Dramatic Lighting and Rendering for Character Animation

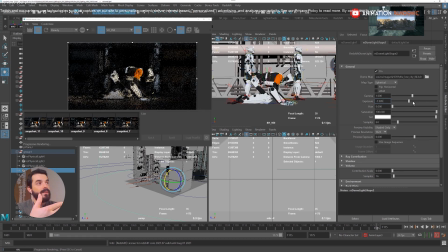I think, in fact, as we fade at the end of the shot, we could fade first the dome light, make it darker and darker, and then fade the robot later on, as if we are in a theater almost,
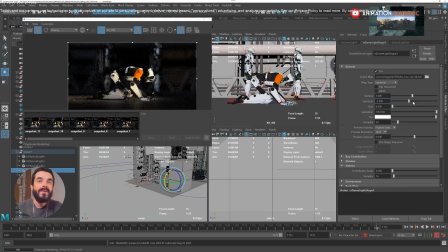and the last thing that goes out from the audience is the robot, because the robot is what we want to see during the shot. So this would be more or less it, I think. I think we have something. In terms of render setup and render layers and AOVs and all that stuff that is very useful for post,
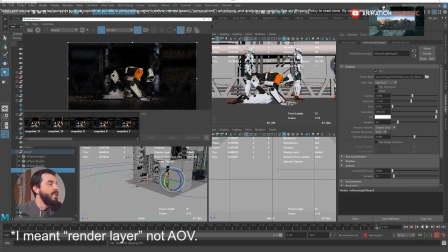I think we would want to have an AOV for the character, one for the characters in the background, one for the environment, and one for the shadow of the character.
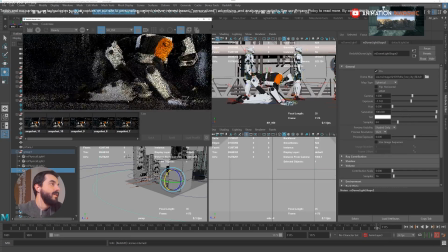And then the usual crypto matte pass. So I think this is it for this shot.
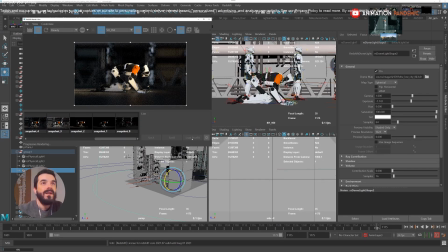So I will store this render, and that's pretty much it. Just to wrap up, I would say let's have a look at the comparison again.
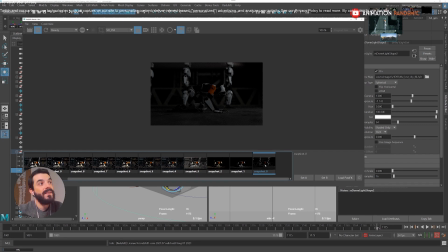So at the beginning there was nothing, just black, and then light. Where did I hear that? I think somewhere else.
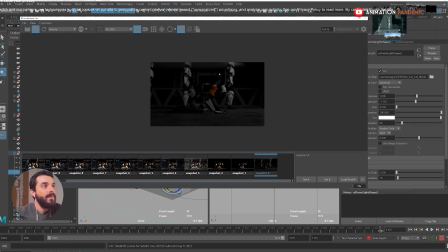Then we wanted that light to be focused on somebody, this character, the man, and there you go.
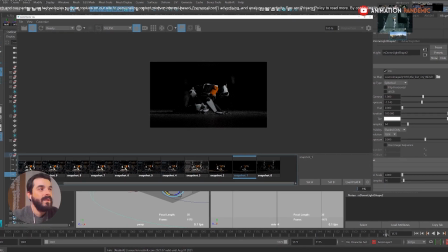The problem was that's a bit too theatrical. So, and also it doesn't look like the light coming from the sun early in the morning.
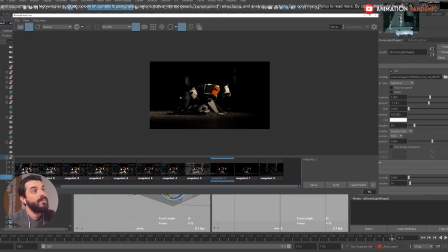So let's make it yellow and let's open it up. There you go. And let's focus it a bit more on the character.
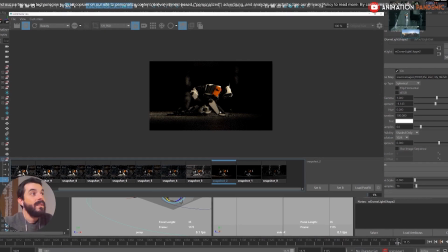That's nice. But then certainly the rest of the environment would need to be visible.
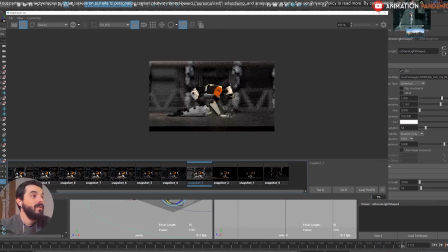So a dome was created.
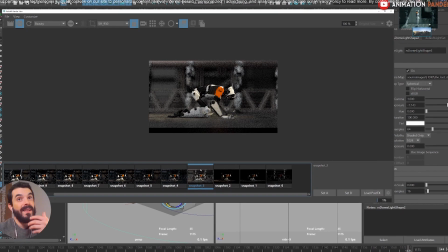The dome was okay, but the problem with the dome was that it was shining white light only, but that environment isn't white.
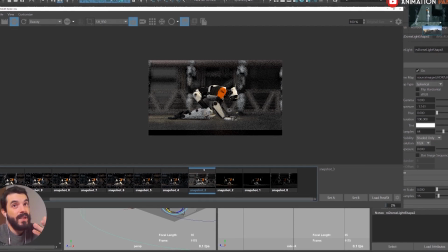Dawn, you would have a much more yellowish light and also bluish sky.
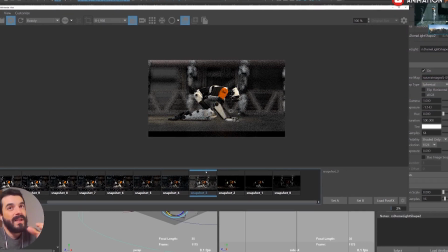Actually, we are a bit after dawn.
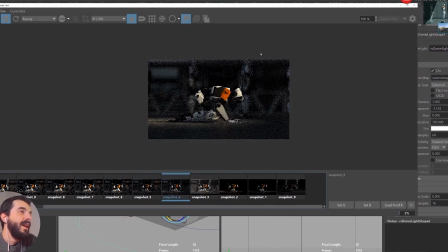Then this way we grabbed an HDRI, and all of a sudden the environment seems to be a bit more realistic.
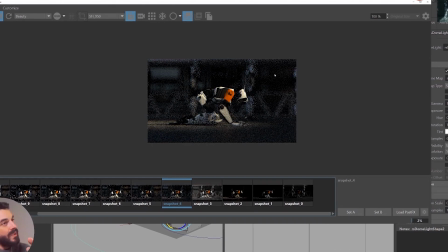The problem was, I guess, that in the background we didn't have quite a hint of the warm light coming from the sun.
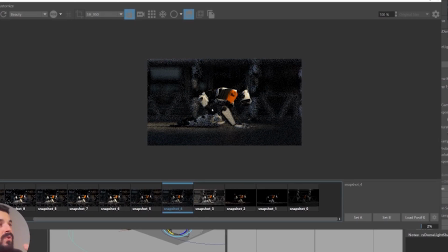And while we don't want that hint to be too strong, we also still want it.
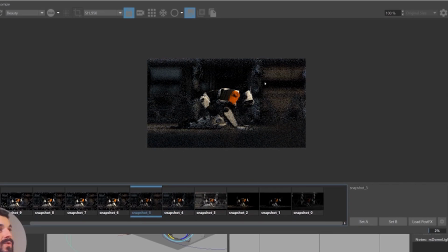So we rotated the dome, you see, to introduce a little bit of a hint of the key light.
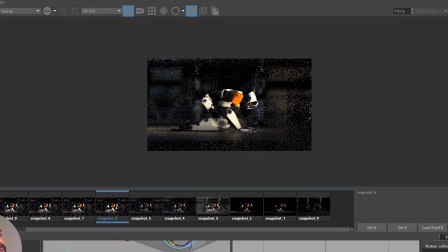Then, once we had that, it was time to brighten up a little bit of the robot, so that it was a bit more brighter, a bit more visible.
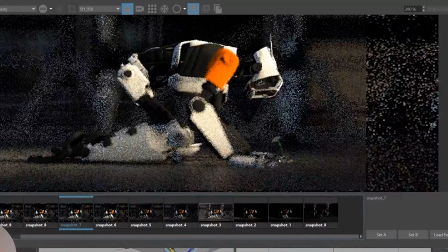But the problem was that although it was brighter, the flower, which was also important when we're seeing, wasn't, and also the face was pretty dark.
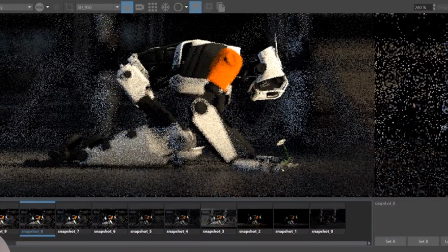So I created a light between the robot and the face to brighten up both the robot face and the flower,
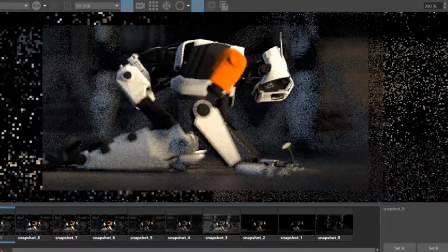so between the robot and the flower, but that was a bit too bright. So I dimmed that light and I opened it up to make sure that it wasn't burning either the flower or the face.
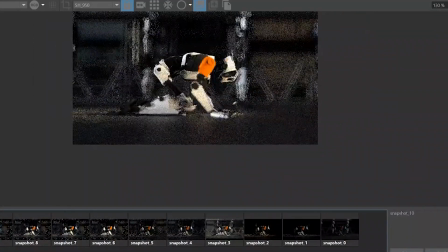And then, finally, I added a backlight that was too strong initially,
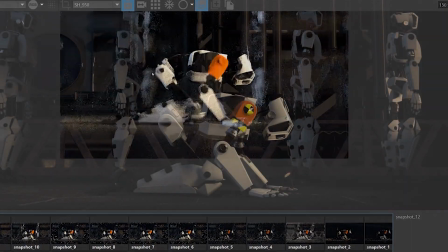but after a bit of fine-tuning, it was enough for us to detach the back of the character from the back of the environment,
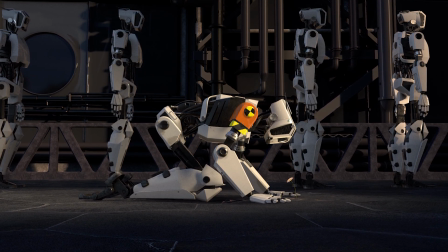and also to give some volume to the environment. So that was the workflow.
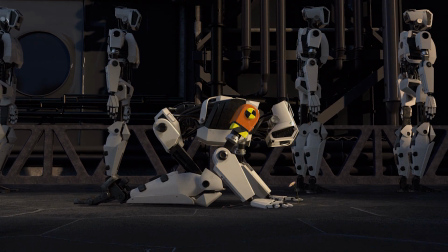I hope you have found this useful, and if that's the case, please like, subscribe, and hit the notification bell.